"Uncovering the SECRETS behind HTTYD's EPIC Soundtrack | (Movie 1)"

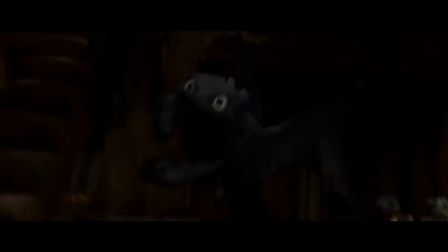[4:06]
At the end of the movie, it plays for the last time after Hiccup wakes from the battle with the wed- With the wed death?
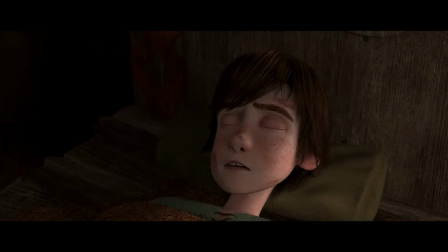[4:11]
With the wed death. At the end of the movie, it plays for the last time after Hiccup wakes from the battle with the Red Death to this soft, gentle piano.
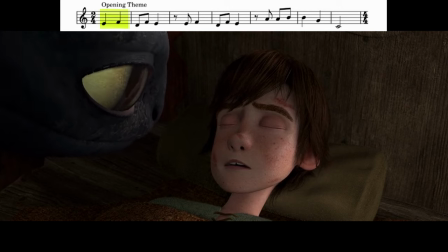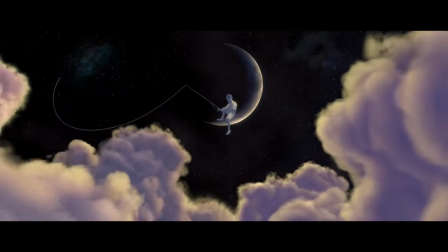[4:24]
This rounds out the story with the same theme it started with, finishing Hiccup's transformation in a satisfying way,
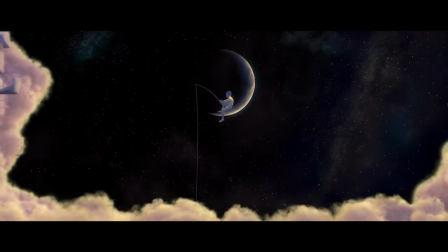[4:29]
while also communicating how his definition of success has changed from killing dragons to saving them.
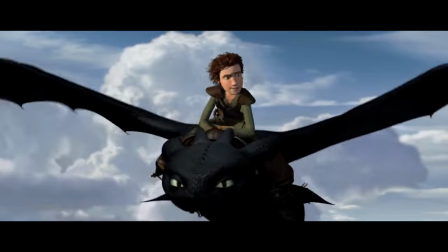[4:34]
Or most of them, at least. Hiccup's theme plays in tandem with Toothless' theme at all the important moments.
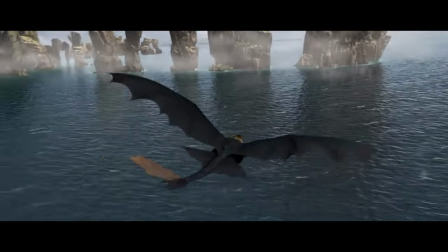[4:40]
This motif represents the character of Hiccup as Toothless' friend, the part of his identity which is connected to dragons.
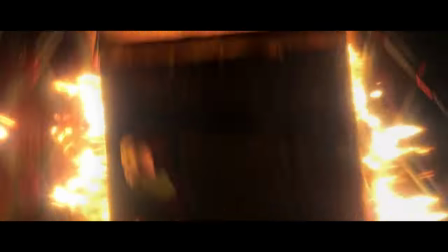[4:46]
In conjunction with the opening theme, it plays at the beginning of the movie when Hiccup narrates, and is then only heard much later in the film during See You Tomorrow.
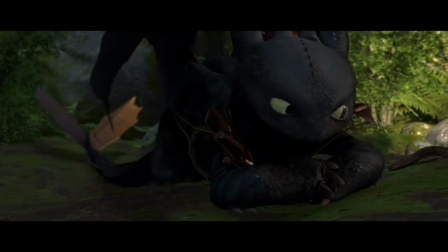[4:53]
To put simply, if Hiccup and Toothless are flying together, his theme is there, usually in combination with Toothless'.
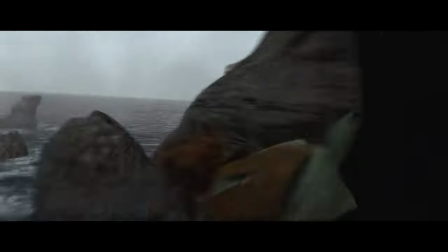[4:58]
So it's no surprise Test Drive also includes it. However, we'll break this down more later. The final time we hear it is as Hiccup narrates the ending, going full circle back to the beginning.
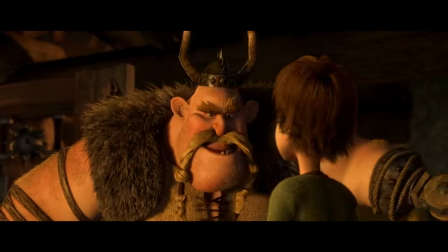[5:07]
Lastly for Hiccup, we have the All of This themes. Until we put in the time to ask ourselves what they truly meant and where they showed up, they'd always been head-scratchers.
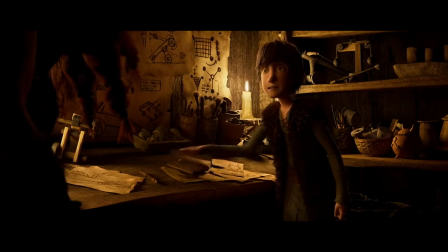[5:15]
Simply put, Hiccup's defining attribute in movie one is his outsider status,
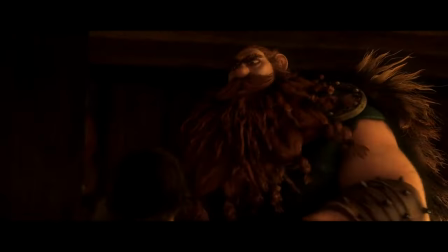[5:19]
the traits that set him apart from the rest of Viking society, whether it's his physical traits, his inventive spirit and obvious creativity,
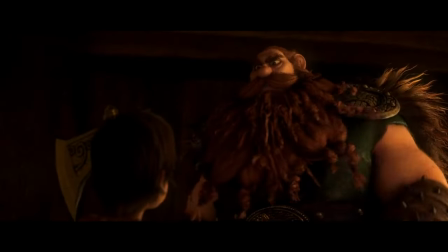[5:25]
or his open-mindedness about dragons. The recurring motif of characters gesturing to Hiccup and referring to This.
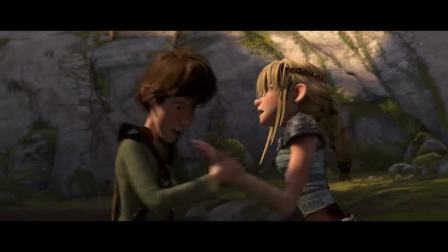[5:31]
You just gestured to all of me. to discuss hiccups, for lack of a better word, center,
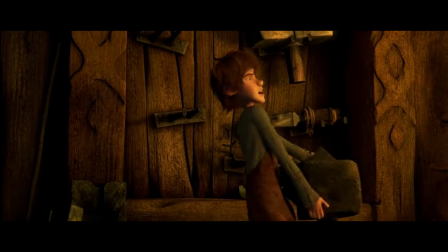[5:36]
is a clear synecdoche for characters evaluating hiccups differentiating qualities over the course of the movie's runtime.
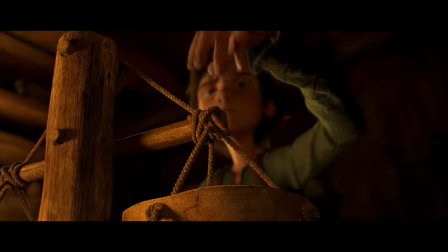[5:42]
Naturally, there are two variations of this theme, the one regarding his positive traits, and the second being others' scrutiny of them.
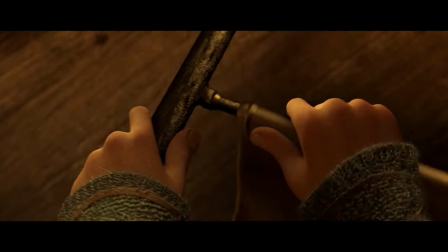[5:48]
The positive sub-motif is deceptively common, and plays like this.
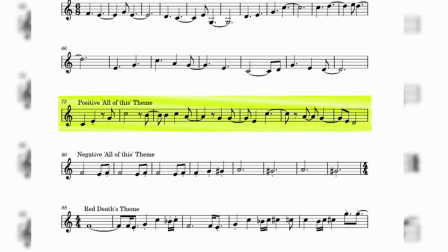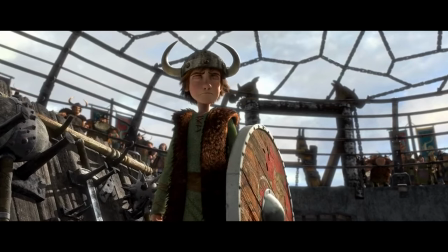[5:56]
And you might recognize it as the motif that plays when hiccups celebrates after shooting down Toothless,
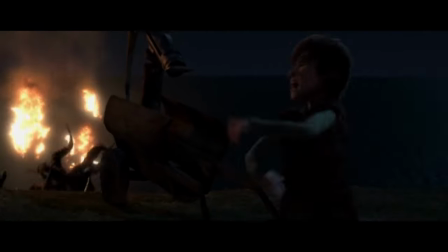[6:02]
when Astrid says,
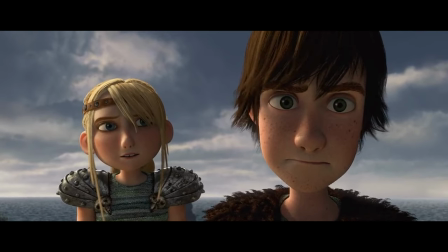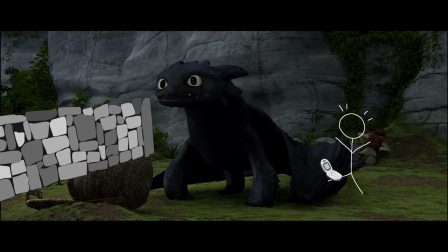[6:13]
It also plays in my head whenever I successfully manage to kick my phone against the wall instead of dropping it like a normal person.
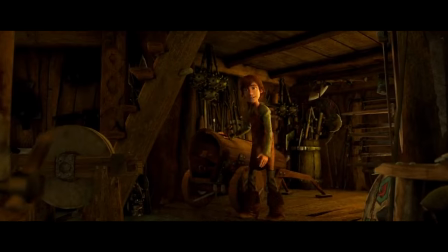[6:19]
All in all, that's 14 times. I mean in the movie, not for my thing. And every time, it's when Hiccup's wild, creative and unique way of thinking is being referred to or displayed.
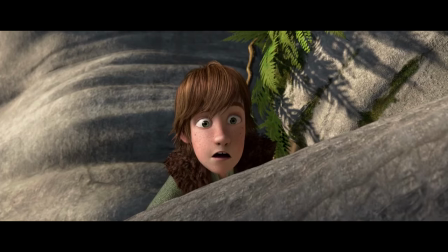[6:28]
It's his lifeblood, the signifier to us as the audience, that it's what sets him apart which makes him strong and successful in so many cases.
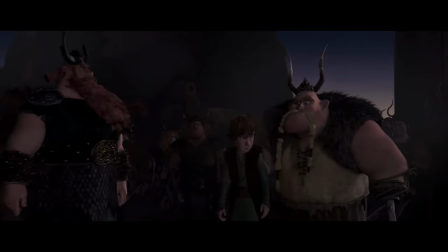[6:35]
Like me, with my phone kicking skills. Perhaps surprisingly, the negative variant of the all of this motif isn't all that present.
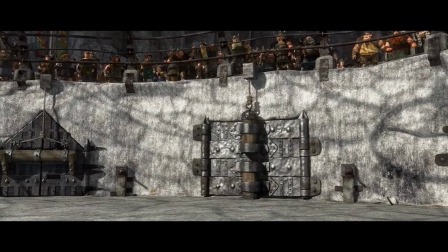[6:42]
Like at all. It goes like this
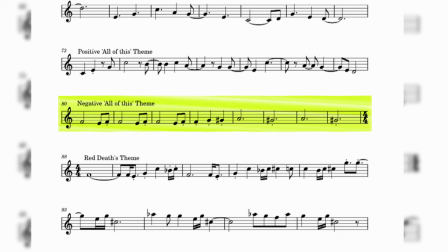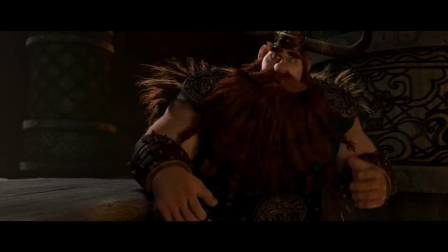[6:54]
and is introduced when Gobber says, you guessed it.
You need to stop all this.
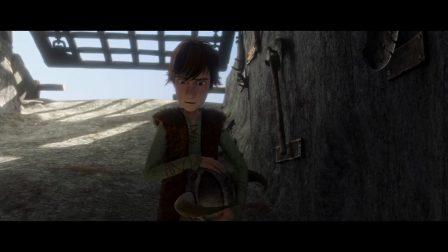[7:00] What you just pointed to all of me.
The only other time it comes up again is when Hiccup walks into the kill ring, and even then it's barely perceptible.
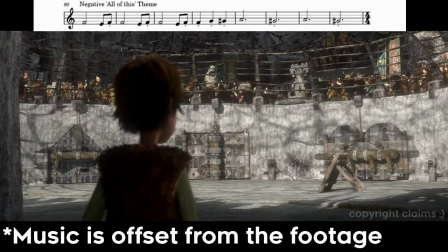[7:07]
It's clearer if we listen to the actual score. Since it comes up so little, it could be argued it's not a motif at all, but I think I probably missed it a few times.
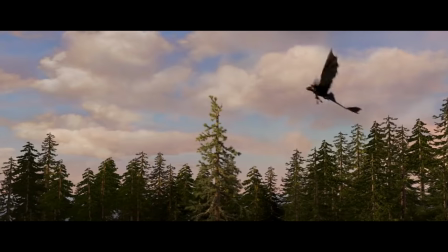[7:14]
Please don't tell KLC. However, this variation isn't the only theme countering the positive all of this motif.
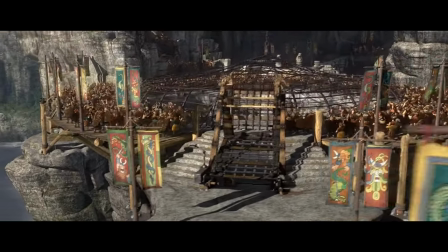[7:22]
In fact, the negative version of it sounds suspiciously similar to one of the society light motifs, the vikings theme.
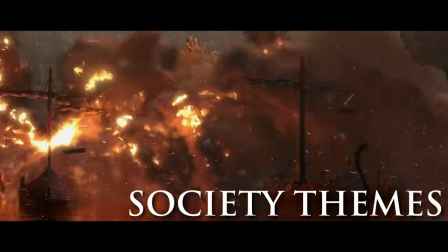[7:28]
Society like Hiccup has four themes. Now that really says something about how important he is as a protagonist.
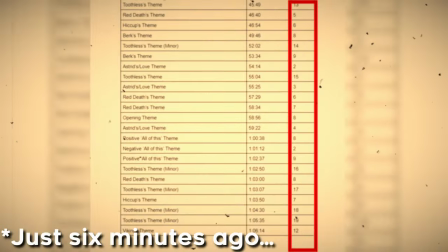[7:34]
How often your motifs are played is more important than how many you have.
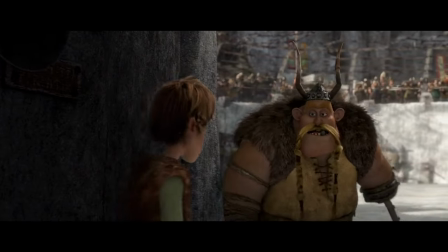[7:37]
Those four being in order of appearance, Burke's theme, the vikings theme, Stoic's theme, and Astrid's slash the love theme.
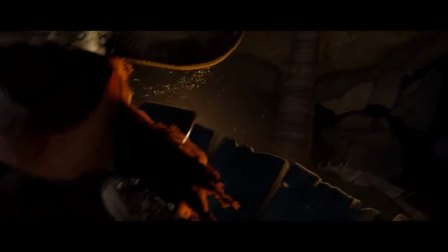[7:44]
And here's where I'm gonna blow your mind. Check out how similar Stoic's theme is to the positive version of the all of this theme.
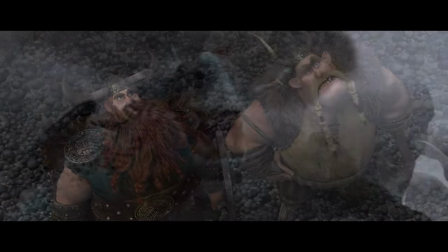[7:50] The four-headed, stubborn viking you ever wear. Yeah! From top, what's your man?
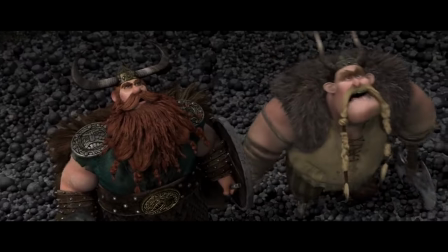[7:56]
Literally, their themes represent their characters, and as Gobber tells Stoic how similar Hiccup is to him, we get a side-by-side comparison of the two musical pieces.
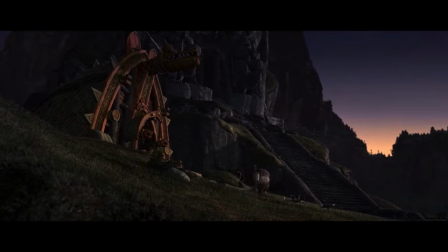[8:03]
The Vikings theme is definitely the most common of society's themes, appearing twenty times throughout the movie.
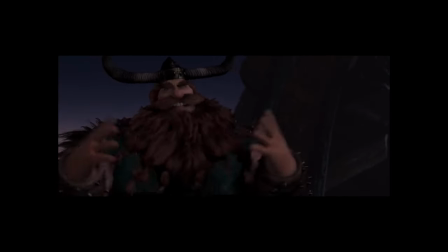[8:08]
It first appears during the opening, as we are introduced to, well, the Vikings. Shocker. I know, but it's not the worst.